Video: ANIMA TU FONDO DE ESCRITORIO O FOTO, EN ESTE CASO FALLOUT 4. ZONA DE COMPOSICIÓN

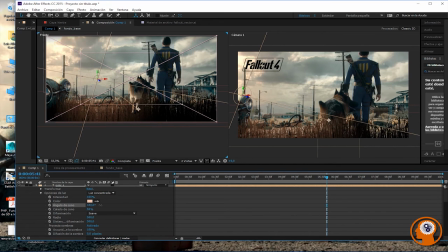108:21 opciones de luz, ángulo del cono, vamos a hacer que el cono sea más amplio. ¿Veis como el cono se va haciendo más amplio? Ángulo del cono, el radio se hace más grande también. ¿Veis como el radio se va haciendo más grande? Se va haciendo más grande el radio.
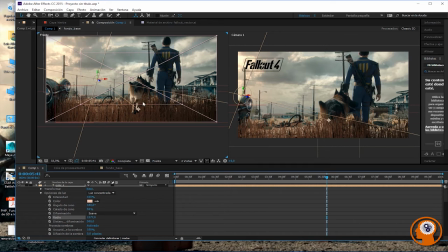108:41 Me gusta la luz que va cogiendo. Mirad el perro con la pata por delante, ¿eh? Porque, pero claro, esto no es la composición, eso es de frente, todo de golpe ahí. Vamos a hacer que cual, a ver,
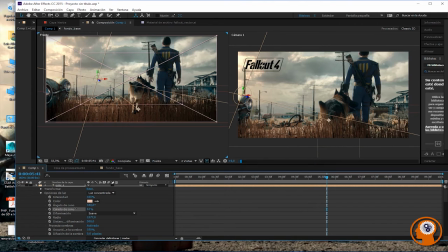108:58 suave. Vamos a hacer que haya un caladito, un calado. Un caladito pequeño. Vamos a ampliar la distancia de dimensión.
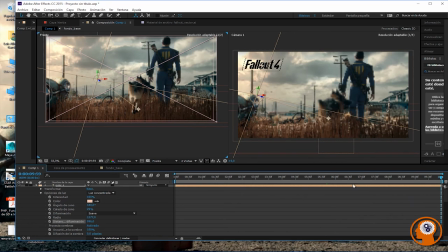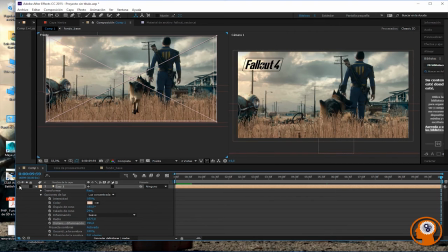109:20 Ya va haciendo otro color.
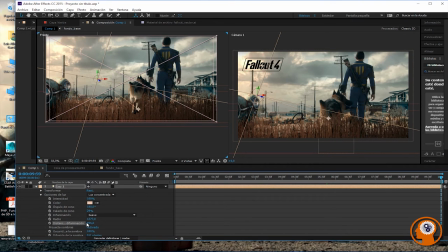109:25 Vale, vamos a ver cómo quedaría sin luz y con luz, sin luz y con luz. ¿Veis que proyecta sombra? ¿Eh? Eso es lo que yo quería, proyectar sombra.
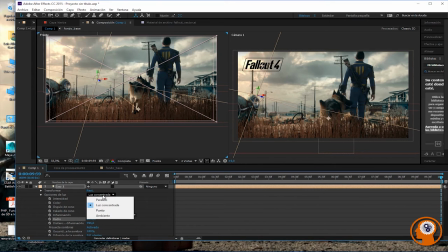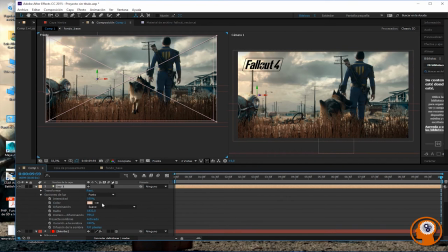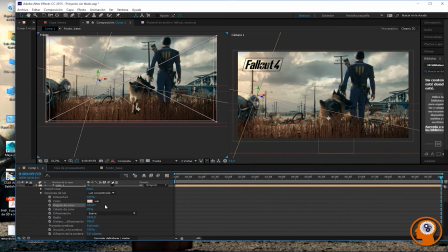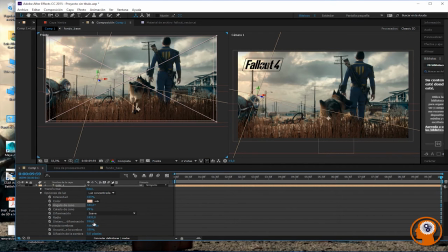Vale, y ahora que ya proyecta las sombras que yo quiero,
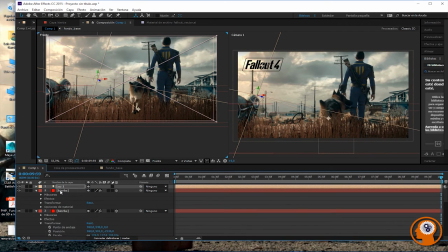110:22 ahora le digo que la luz que no me interesa, que lo único que me interesaban era la sombra, la proyección de la sombra. ya la luz ya la tengo. Entonces, Y como yo la luz la he regulado de otra forma, no con una luz artificial,
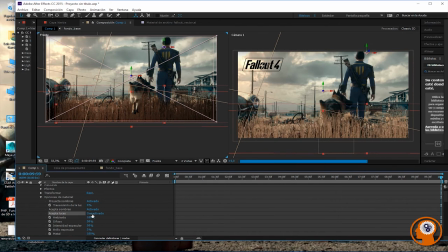110:39 le digo que en las opciones de material
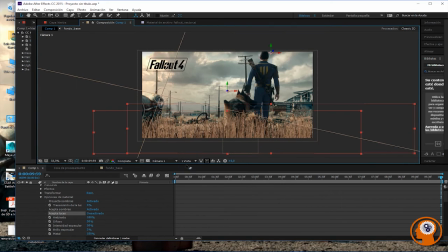110:44 que las luces me las desactive, sin embargo que las sombras me las coja.
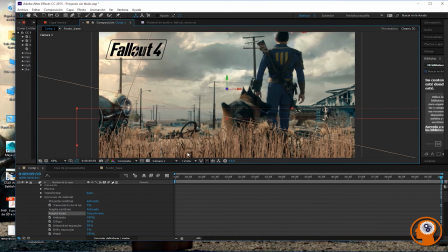110:50 Con lo cual, ¿qué ha pasado aquí? Pues lo que estáis viendo,
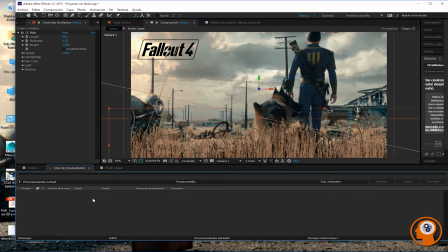110:55 que me está haciendo las sombras para que parezca un poquito más real.
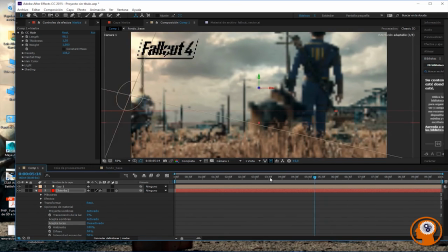111:06 Pero con la iluminación que yo he cogido. Y ahora, para que esto parezca un poquito más, aunque aquí ya se desenfoca y está chulo,
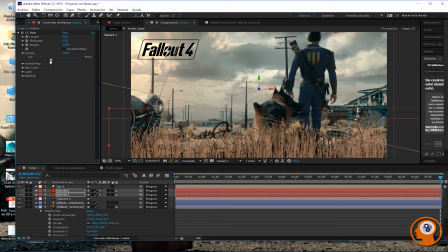111:21 va estando bien, lo que voy viendo. Bien, ahora con la hierba, que los tengo ahí seleccionados, en cuanto a densidad, no sé si darle un poquito más, porque veis que en el fondo está todo bastante denso.
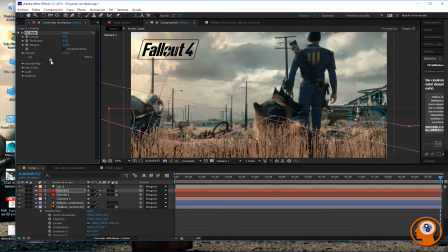Pero es que si no pierdo al perro, y es lo que yo no quiero perder. Bueno, pero para ganar al perro también lo que tengo que hacer es bajar un poco esto.
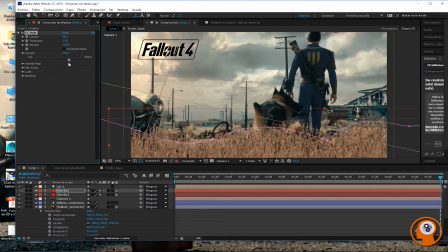Vale, estupendo. Vamos a ver un poquito más de densidad. Bien, lo que voy a hacer también,